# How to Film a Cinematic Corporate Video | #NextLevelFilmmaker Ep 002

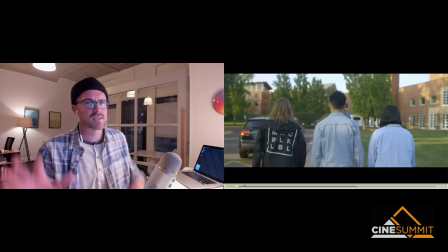863s
um where they're walking is okay you feel a little bit at school but i feel like if this supposed to be like the intro shot like maybe this is like them walking up the stairs or the actual like framing of like what that scene is could be a little bit more uh thought
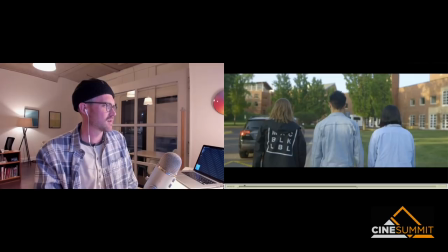878s
out or um or purposeful and i don't and i also don't hate it like i said i mean there's nice lighting on the background it's okay this car over here is again a little distracting like i probably would have picked you know maybe pulled back a little further so this car wasn't so
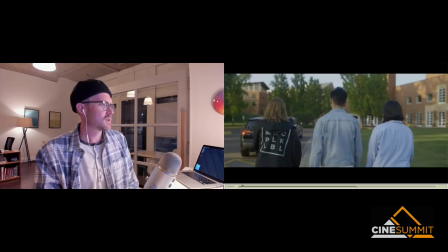892s
in the
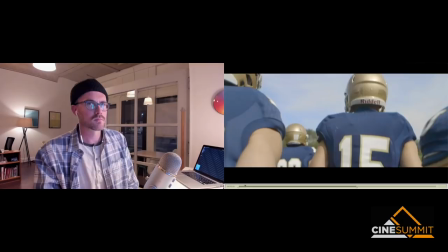894s
foreground um interesting so so you're saying this is your opening shot let's spend some time on on wardrobe that's a big one i didn't even wouldn't
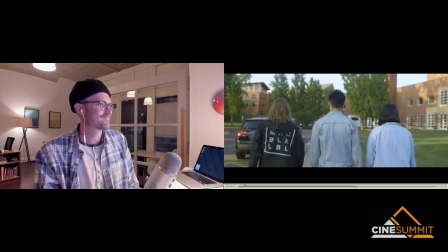902s
even realize that until you said it which is so obvious now of course uh and uh and and yeah maybe a little bit more of a cinematic location you know with more geometry in in the image whatever right yeah totally and and something to keep
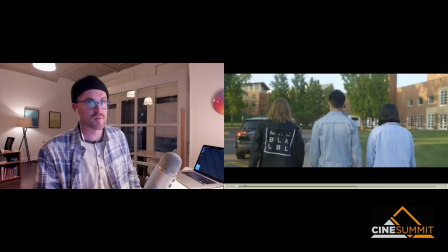917s
in mind is that i don't know uh you know when paul went into this if this was always the opening shot of the video like he probably shot a bunch of stuff this probably wasn't on his mind as the opening shot but my point there is that every shot you should be thinking about those type of things not like oh man this is the opening shot of the video what do we got to make sure they're wearing the right thing like every shot at a
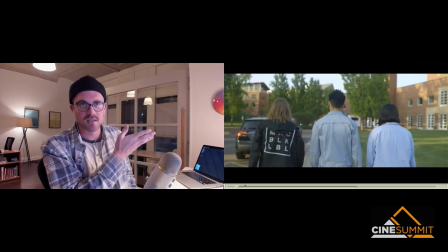936s
certain level you get as you get more experience you want to be thinking about those type of things in every frame so I don't care what shot this is in the video I would have been thinking about all those like I wouldn't you know I would have changed the wardrobe I would have changed you know all those things should have been happening regardless of what it was now along those lines i'm guessing if this was your video in the exact same every you know concept same and everything you would have known exactly what your opening shot what you wanted it to be right i'm guessing
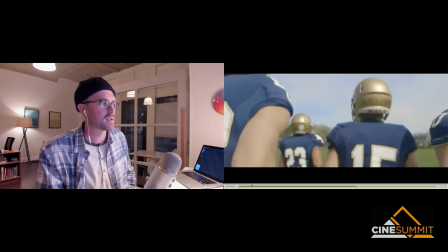961s
you're not going to go through the footage and looking for an opening shot am i right or wrong that's probably that's true and i think and i i would guess
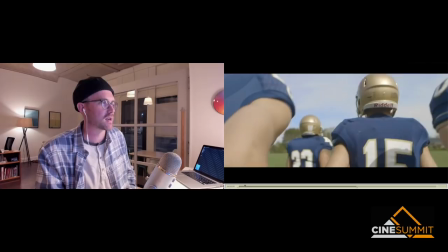966s
that paul probably did the same because it cuts so nicely to this uh football shot next with their backs running away from us i can't imagine that was a total coincidence um if it was happy accident if it wasn't a great job good planning i think it's an
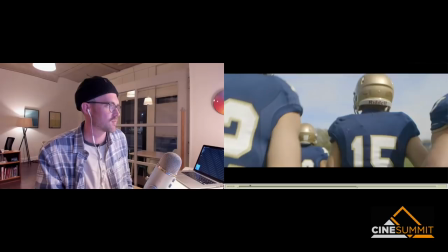980s
awesome i love this transition it's a good way to like you know um yeah it's a great match cut it just you know bring it starts to you
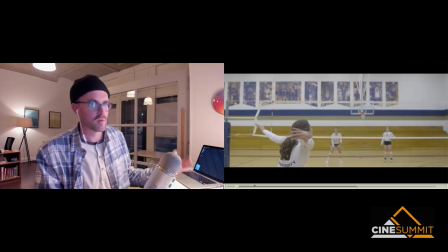988s
know the whole thing is being strung together really nicely it's opens with the students establishing the school we get into sports the next shot more
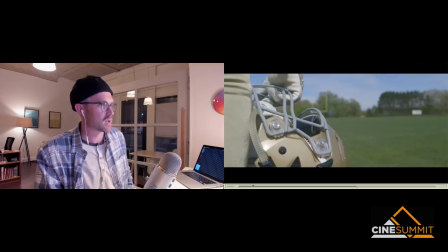995s
sports that's there's a natural transition there um you know then we get into academics so it's like you know just in the first five shots it's like doing
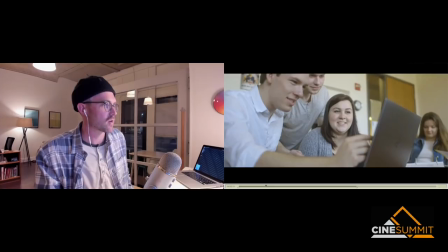1001s
a pretty good job of like showing a variety um yeah
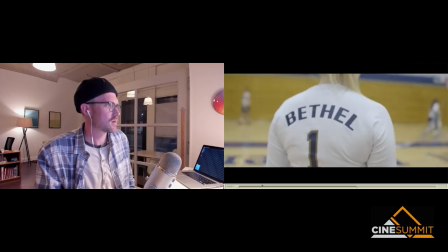1007s
okay let's let's go through a little bit more of the video and see if there's anything else that you pick out that okay though that's a big one i love that that first opening shot wardrobe
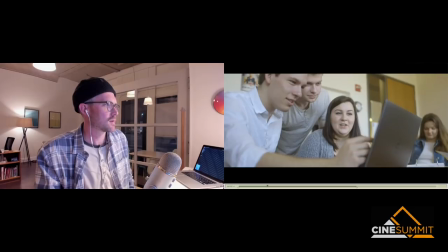1015s
production design things that i think a lot of us uh are we're just going with flow whatever it is whatever we get handed
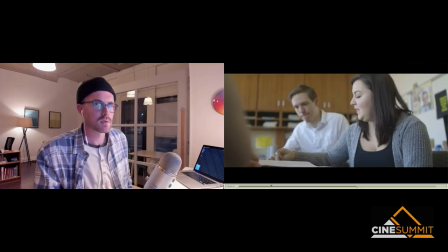1021s
you know that's what we deal with um yeah it just but that's a lot of effort i mean think about it if he if he knew that that was going
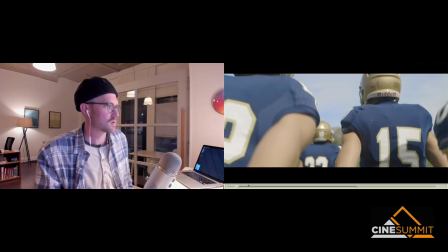1027s
to be his his opening shot he's got these three people and they're all volunteering i'm guessing you know i don't think he's got a hundred paid actors, right?
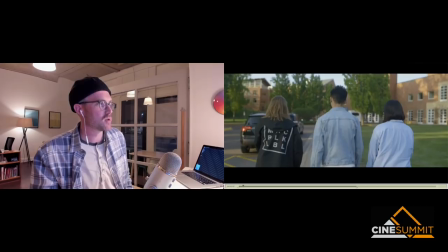1034s
Totally. So now we've got to go through their wardrobe one by one and make it back. I mean, yeah, I mean, but maybe you do. I mean, maybe you don't like it doesn't have to be, it doesn't always have to be the solution in my book. If you're, this is like a huge production is like, Hey, send that girl back to the stylist and have him come out with a different shirt.
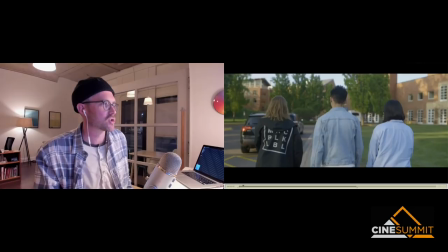1049s
That's not blue, but that's not, you know, that's not the case here, but I mean, that doesn't have to be like that. Like she, what is she wearing under that black hoodie? Does a friend have a something that she could borrow?
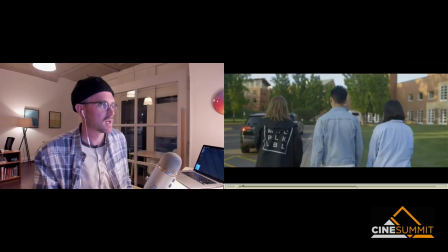1058s
Could she turn the hoodie inside out so it's just solid black instead of the logos like those are three things that could happen just immediately on set um right also worst case scenario maybe they split maybe they uh split so that the two blue people aren't standing right next to each other so
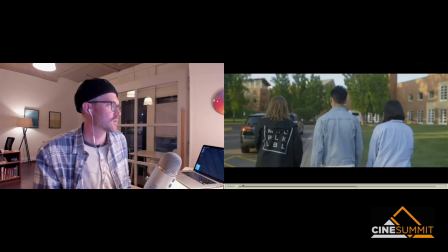1072s
it's blue black blue maybe that would be more pleasing so those are you know whatever i'm just off the top of my head but yeah yeah yeah yeah yeah um
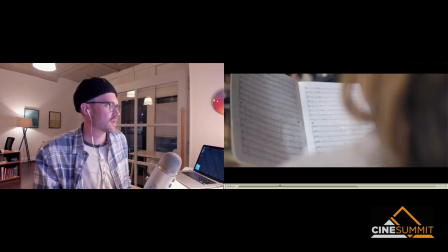1079s
okay cool so so going through it uh i think um you know i really like these personal moments i think there's pretty good
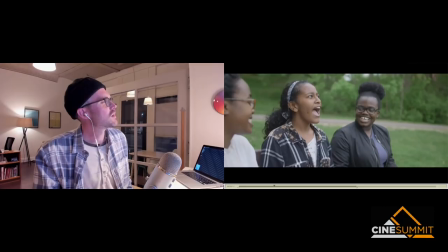1086s
performances and natural stuff happening here um
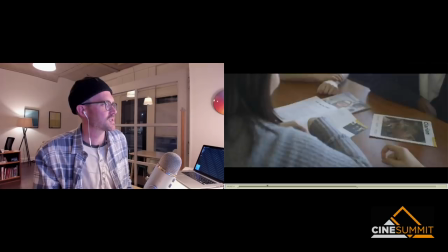1090s
this felt a little like I felt a little like in your face with it like I felt they felt a little self-conscious
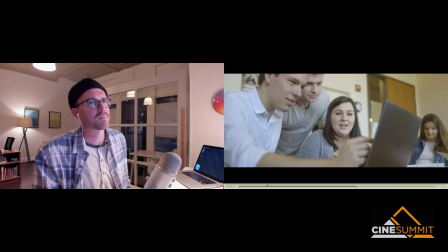1095s
and staged about it like for me this is on a wide lens up pretty close for me for this type of stuff and non-actors sometimes it helps to get away from them a little bit you know back off so that you don't they don't you don't feel like up in their grill so for this maybe I would have backed off gone on a longer lens so that they could feel a little bit more natural
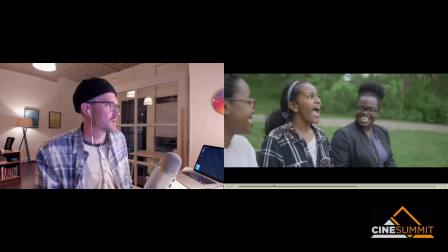1112s
and not so self-conscious that you're like right in their face with a camera um uh you know these girls are great i love them
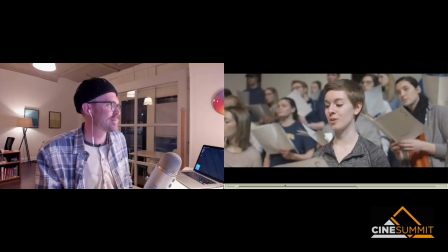1120s
this stuff beautiful you know there's some beautiful stuff in here i really like this um you know lighting in here is this the lighting on the shot kind of bummed me out it feels you know she's obviously being keyed from from the camera side which is generally not best it
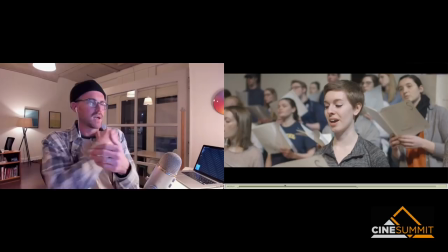1136s
feels like i don't know what you know so So if the auditorium was shaped like this, you know, it shapes like this and the light's coming from the right side, you probably want to shoot on the far side. So maybe if, you know, the person who was in her position but on the other side of the room might have been a better candidate for the light in there, just judging from this frame.
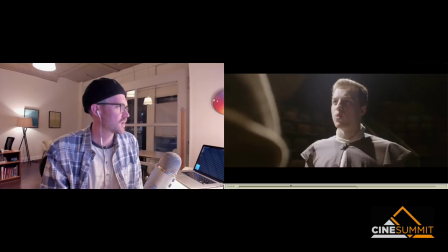1156s
This stuff's great. I love, you know, it feels so dramatic and moody. I love it. It's great. Like I said, I heard you really like this frame.
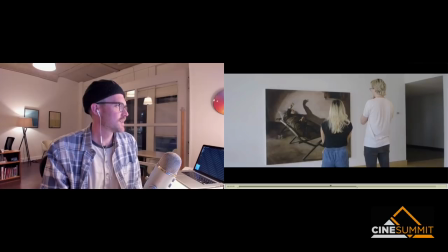1164s
All this stuff's great. So. Yeah. Budget not being an issue, which is never the case.
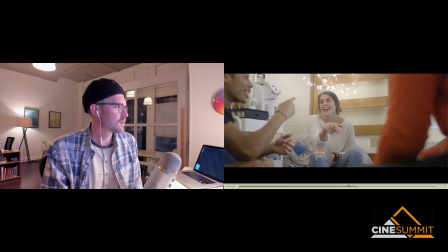1174s
Sticking with this concept, could you have knocked out the same concept to that really high level?
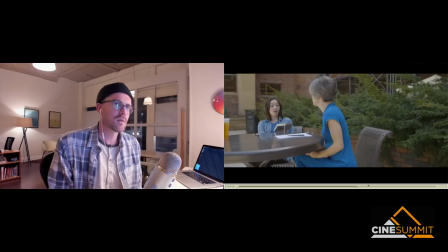1181s
There's the concept level, which maybe needs to change, and then there's the production value stuff.
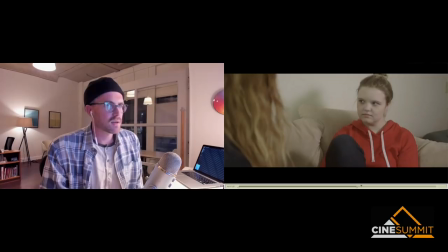1185s
So I'm getting from you that I haven't heard anything really on the concept yet, like it needs to change.
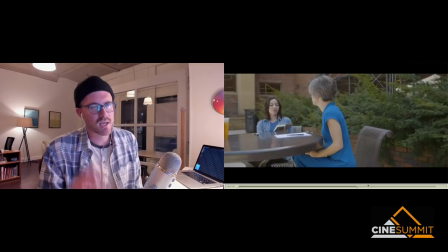1191s
Yeah. Again, I like the concept. I mean, I think it's a good script. I would need to watch it again to like really take in the full message. But from my first viewing of it, which is what most people will see, it seemed like a good concept. It felt like I liked the fact that it was, this is coming from a totally like atheist point of view.
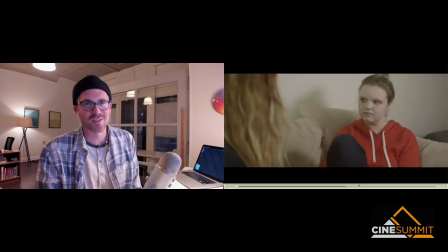1210s
But like I like the fact that like the God part is introduced like naturally, like midway. This is obviously like a religious school. But the fact that it wasn't like the opening shot is like, you know, kind of preachy already. Like I like that. That just felt like part of it, you know.
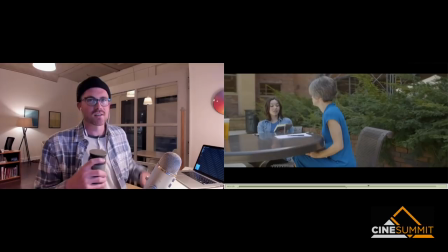1223s
Yeah, yeah, yeah. Yeah, that's got nothing to do with AT. I think that's in general, you don't want to like knock somebody off, right? I mean, that's your point. Well, yeah, but I mean, if it was a med school, you start off with like medical stuff. Obviously, that makes sense. But yeah, like the fact that... Meaning my point is the hard pitch doesn't have to come right up front.
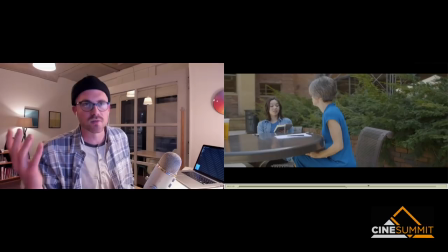1239s
Totally. And I love, you know, the opening line of like, I want to be, I want a place where I can be more than just like a student or whatever. Like, I think that's a great intro into it. And it's a good, yeah, I think the concept's great.
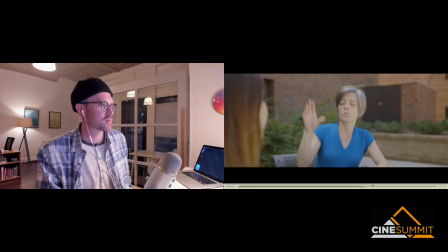1249s
And I love like, you know, the slice of life, seeing these different people in different places,
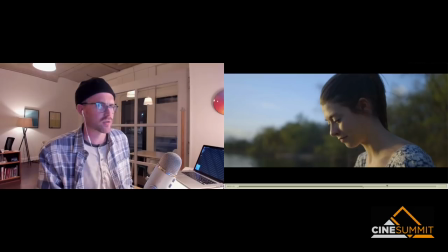1253s
all sorts of things. from a conceptual standpoint i think this is um this is really nice uh you know obviously ending with
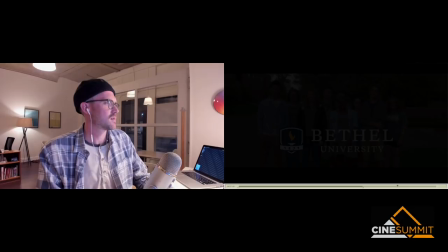1259s
a graduation solid um my actually